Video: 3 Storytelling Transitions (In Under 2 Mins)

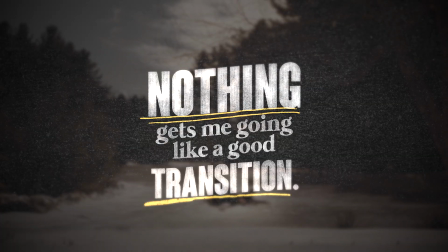Nothing gets me going like a good transition. Like this Blade Runner shot, give me a break.
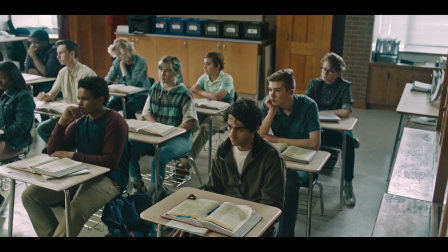But a good transition doesn't need to be fancy or expensive. Try these at home. Little Women uses 3 very simple examples that help tell the story.
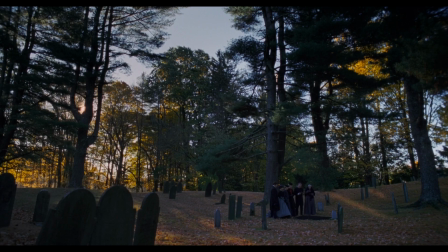Spoilers ahead. After Beth's funeral, Jo stands still, absorbed by her grief.
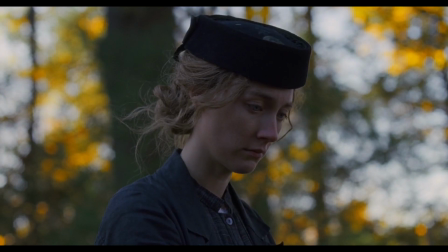While the others focus on the present, Jo reminisces. Watch her skin's colour subtly grow warmer and warmer until we're transported to another time.
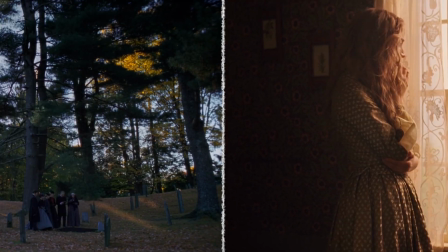This is a match cut. It links both scenes by showing us the same subject at a different moment.
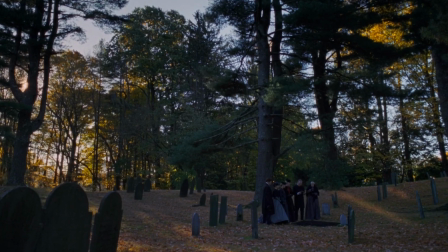Jo has escaped the funeral to this memory of Beth. The match cut is a great tool for spotlighting a character's thoughts, a bridge into a flashback.
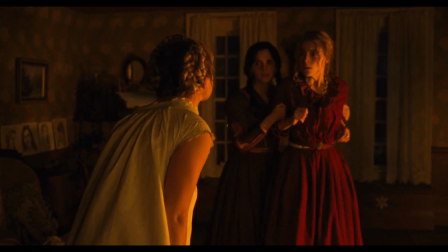But what if we want to separate scenes?
I told you I'd make you pay, and I did!
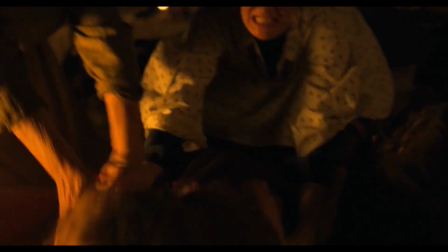What if we want to reveal cause and effect? This is a smash cut, and I love them.
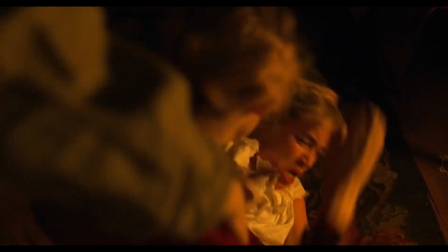So dramatic. Amy has hurt Jo.
Amy, you've got it.
Here we have immediate response, and with no warning, the long-term effect.
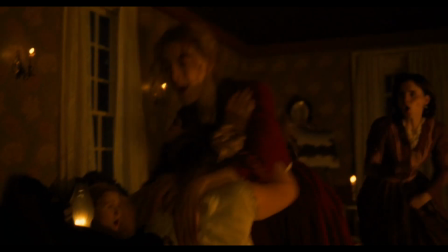The emotion hits hard. The silence after the angry screams is deafening. The smash cut shows contrast.
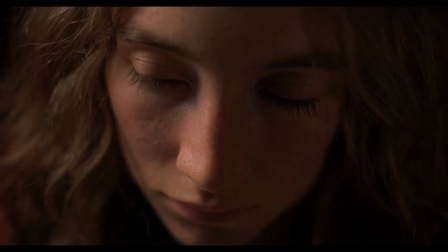It reveals differences. How about similarities or comparison? After Amy's accident, she rests in bed.
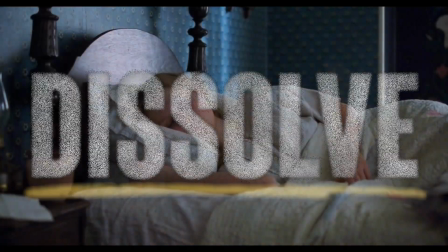She'll be okay, but someone else might not. We dissolve to a similar shot of Beth, shortly after learning the threat of her condition.
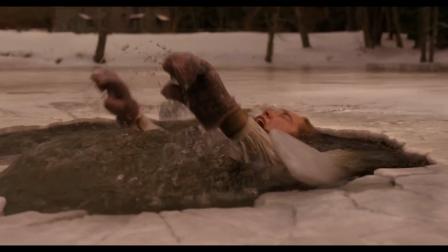Again, it links both scenes, but this time compares. Amy is sick, but by slowly dissolving to this shot of Beth, we're being told she is too.
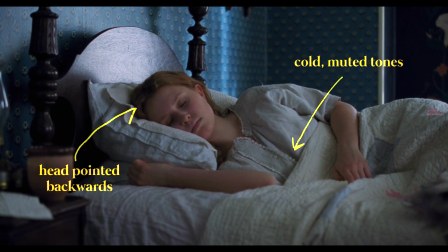Other choices, such as the color palette and blocking, suggest that perhaps her health is worse.
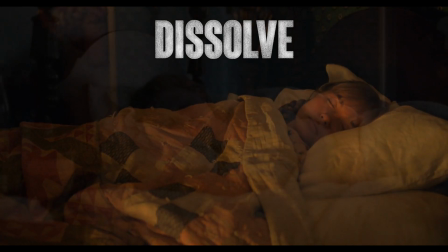Those are 3 simple but effective transitions that contribute to a story when applied correctly.
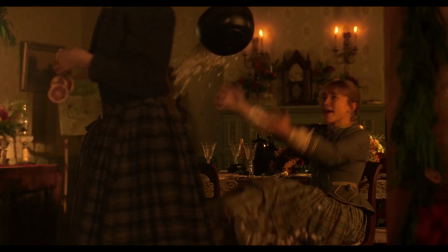Shout out to Greta Gerwig. Subscribe if you like these bite-sized filmmaking videos. Speaking of transitions, I'm slowly making mine over here from TikTok.
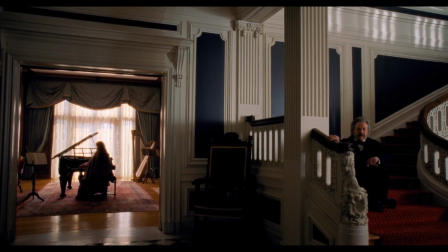If you're watching this, I'm glad to see you're on board. See you soon.